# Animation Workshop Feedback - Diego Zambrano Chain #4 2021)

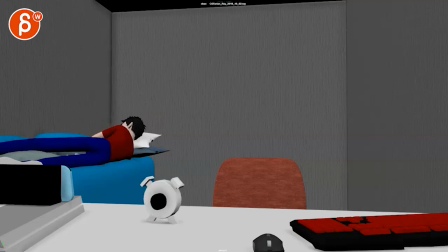0:04 all righty new version here let's play this in full there is no sound
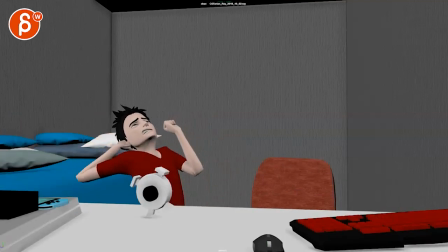0:13 i'll make the sounds there nice
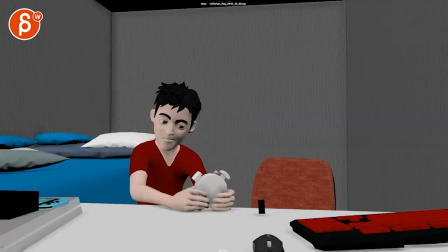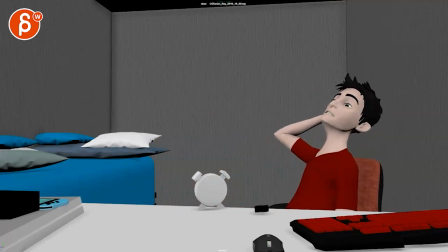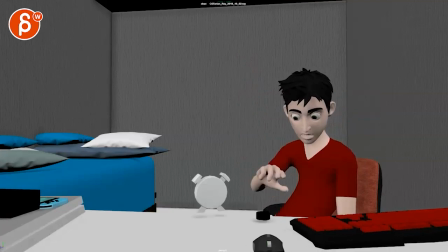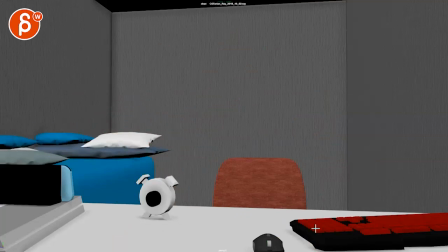0:32 all right it's definitely long what do we have here 25 seconds okay that's a long one the couple areas that i think need a bit more we're going to concentrate on him first and not the props just yet like this if you go back here the getting up
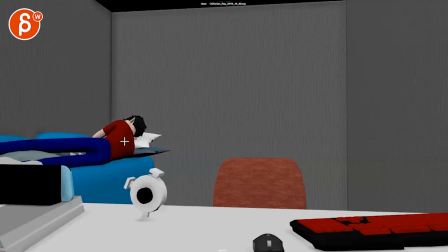0:53 a couple things here to me it feels like as he gets up there's too much it just feels like he gets there's a string around his body and he gets pulled by the chest while being completely asleep to me it feels like this goes up while the head drags a lot like there's
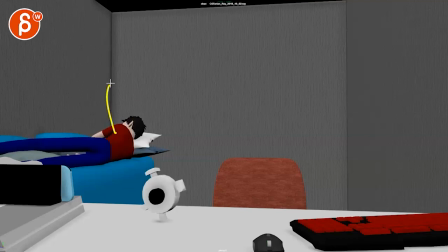1:08 a lot of counter in the head as if he's being pulled or something is pushing him up from below and then after that it's a big linear key bam going up and a really harsh linear stop and it almost feels like leg and uh and uh body go up at the same time
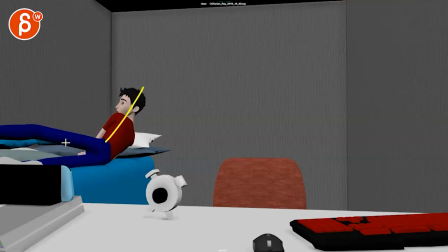1:25 i know they're not i know the leg goes later be fairly close on the stop but if you watch this in real time it's very close they both stop in a very harsh fashion spacing wise so i would loosen that up a bit offset this a bit more
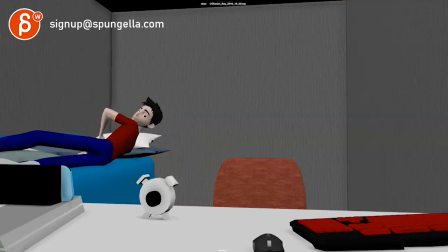1:45 that's okay i like all of this from here on he goes hey what i think that works spacing too and i like that you can still
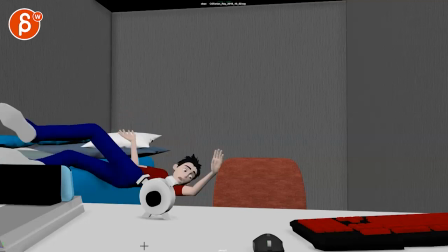1:54 read the eyes i think that all works well just
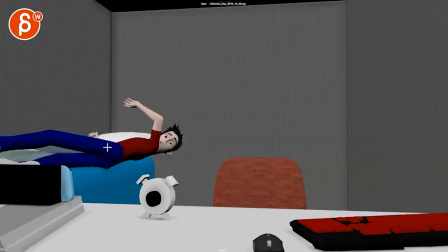1:59 for spacing i will probably open this a bit sooner it's a bit odd to still be in a fist in a way to hold that and see this in this way and that feels just a bit too even in terms of spacing feels a bit broken and a bit flat towards camera so a little bit of a some bambos maybe a bit of a this feels a bit more like
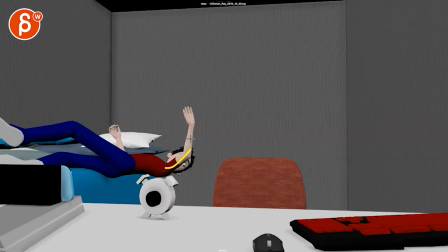2:15 this as i will bend this a bit more not like super noodley but giving this a bit more of a shape that way then
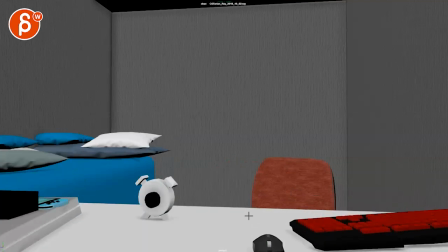2:23 we have that that's fine um again i'll talk about the props a bit later they're just a bit rough and stiff at the moment if when he goes up here yeah maybe a bit fast it feels like this is good this is a bit fast like here this and from here to here and
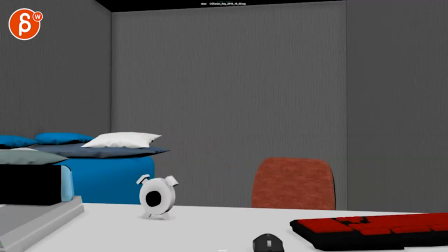2:42 then it gets better just feels but
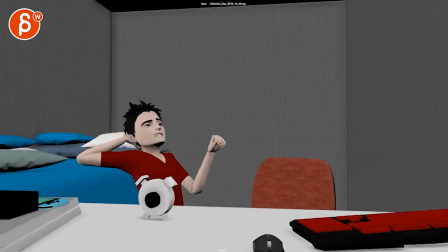2:46 it's not crazy i would still slow it down a tiny bit but it's not it's not like a thing like this it feels like oh that feels rough like that needs to get fixed this gets more into these yeah i don't know a bit of a preference thing
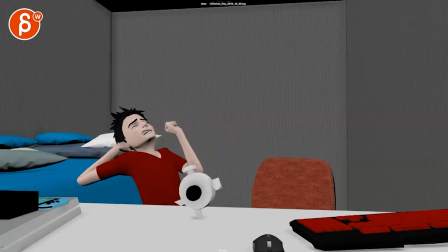3:00 that feels okay he goes back yeah this once you get back with this arm it feels a bit simple and just moving that forearm up and then we're just kind of bringing it down with a compression there i think you can do something where you go down and out a bit more
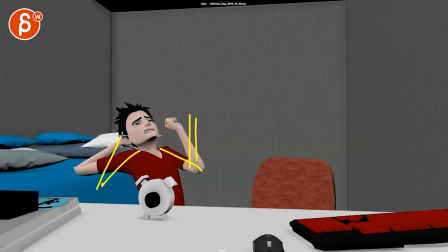3:15 imagine there's this there's this really big stretch now where it goes back and arm goes out a bit
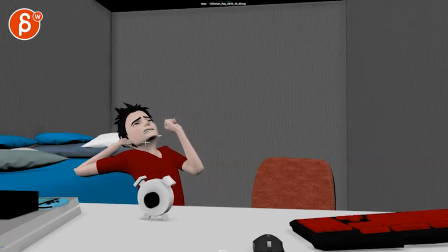3:23 with a little bit of well it's a little bit in there and why i'm gonna say not not just in one axis but maybe it's a bit more but also facially you can go into like you're going from this pose it's kind of the same but just more asymmetrical and this could be
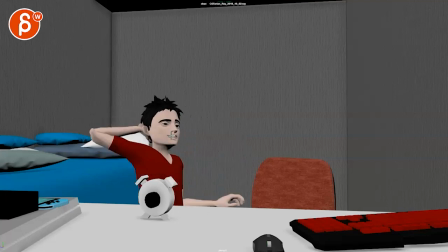3:39 a moment of oh oh it's like oh my head so you have like an open mouth to a close just as there's more contrast feel like we're always somewhat well but this was very neutral and then we're kind of stuck
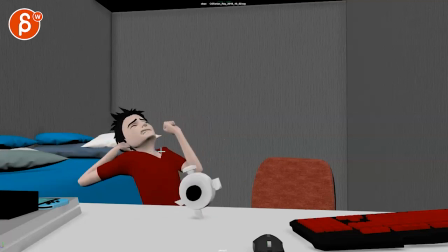3:54 in that mostly in that pose there but i think it's good to be closed at the end so you can contrast this with it open here and
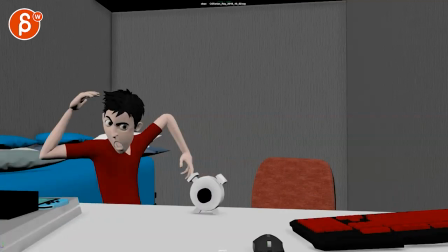4:05 i'll get the timing here it gets up alarm clock that's okay i think it works
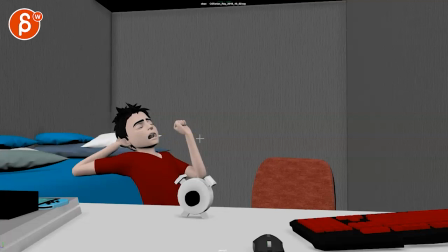4:12 it's a bit it's a bit straight through there feels a bit i.k the orientation of that wrist is always kind of the same with that hand giving this a bit more of an arc and the forearm or that wrist a bit more aligned with the forearm like this still stops a bit harshly here this side
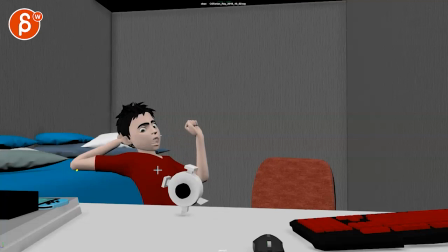4:33 and then as he's stretching he goes huh with a relaxing to me i would like this is almost like he is on his knees foot like this um but then slightly off the ground like as he's stretching
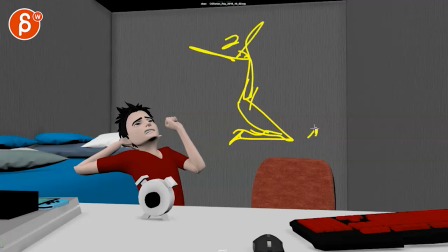4:50 ah and then when he relaxes that's when he would really sink uh into into his you know the butt onto the feet to kind of like oh what's going on so it feels like once you're here and you go into
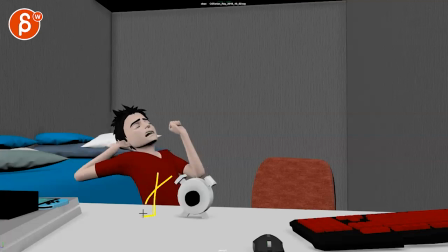5:04 that you want to see this line go down to here so you can feel like that blue goes down right now this line feels just like kind of stays there like if i'm drawing a line roughly horribly uh and then leave onion skinning you can see how similar that is here
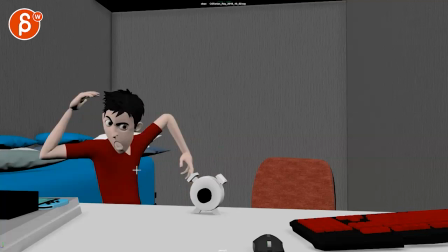5:23 this one is not too bad my only thought is that like i'm really seeing the shapes to me i would go this big if it's faster it's bigger bigger deformation was we were here then we hold we hold in this really deformed and
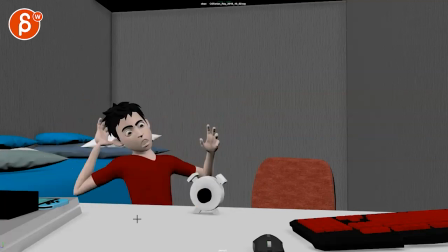5:41 really stretched out here into that i know to me it feels like we want to feel this more than seeing it especially i wouldn't do this
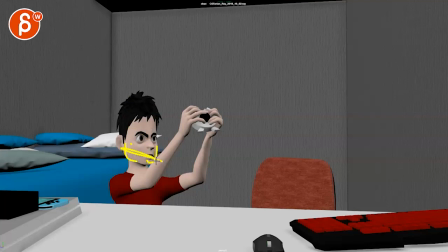5:50 i will keep the stretch within this lower section and especially with the jaw and puffing of cheeks but this gets into water balloon head especially again because
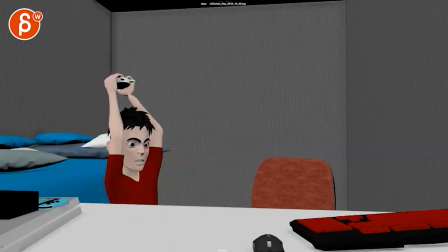5:59 i can see it it was a really fast move that where it gets more like okay i can see that'll drag or some whatever it is but
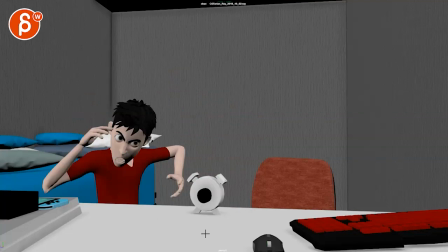6:05 i can really see that change there now this might be subjective but to me it feels like he is so angry
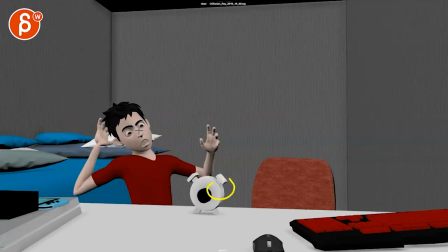6:12 this is making him mad it would be to me a direct go at this arms go immediately they might even lead the whole thing where the body is back and the arms have already gripped it's going
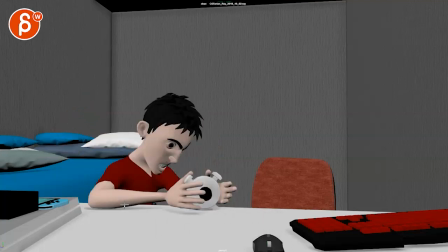6:25 and then you end up being here this to me feels a
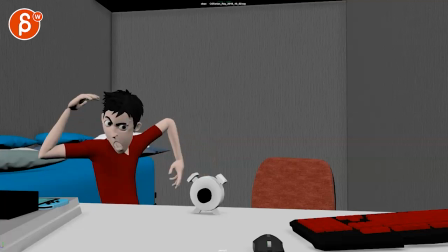6:29 bit over animated where i gotta have this massive anticipation and then a really big arc to get there whereas he wants this to shut up
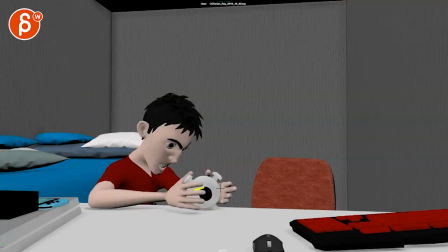6:39 so why spend more time to get there to me this would be just a direct action
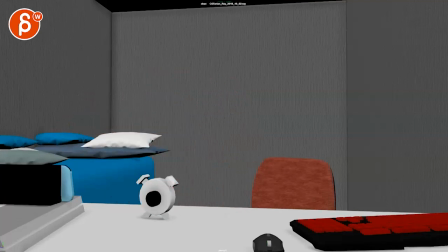6:44 a to b subjectively of course that's kind of i don't know that would be my preference there
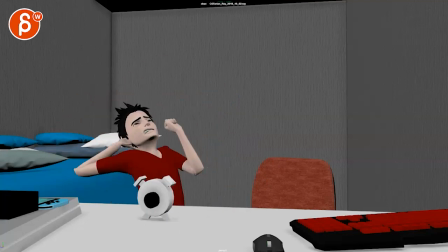6:52 that still works so i like to shake here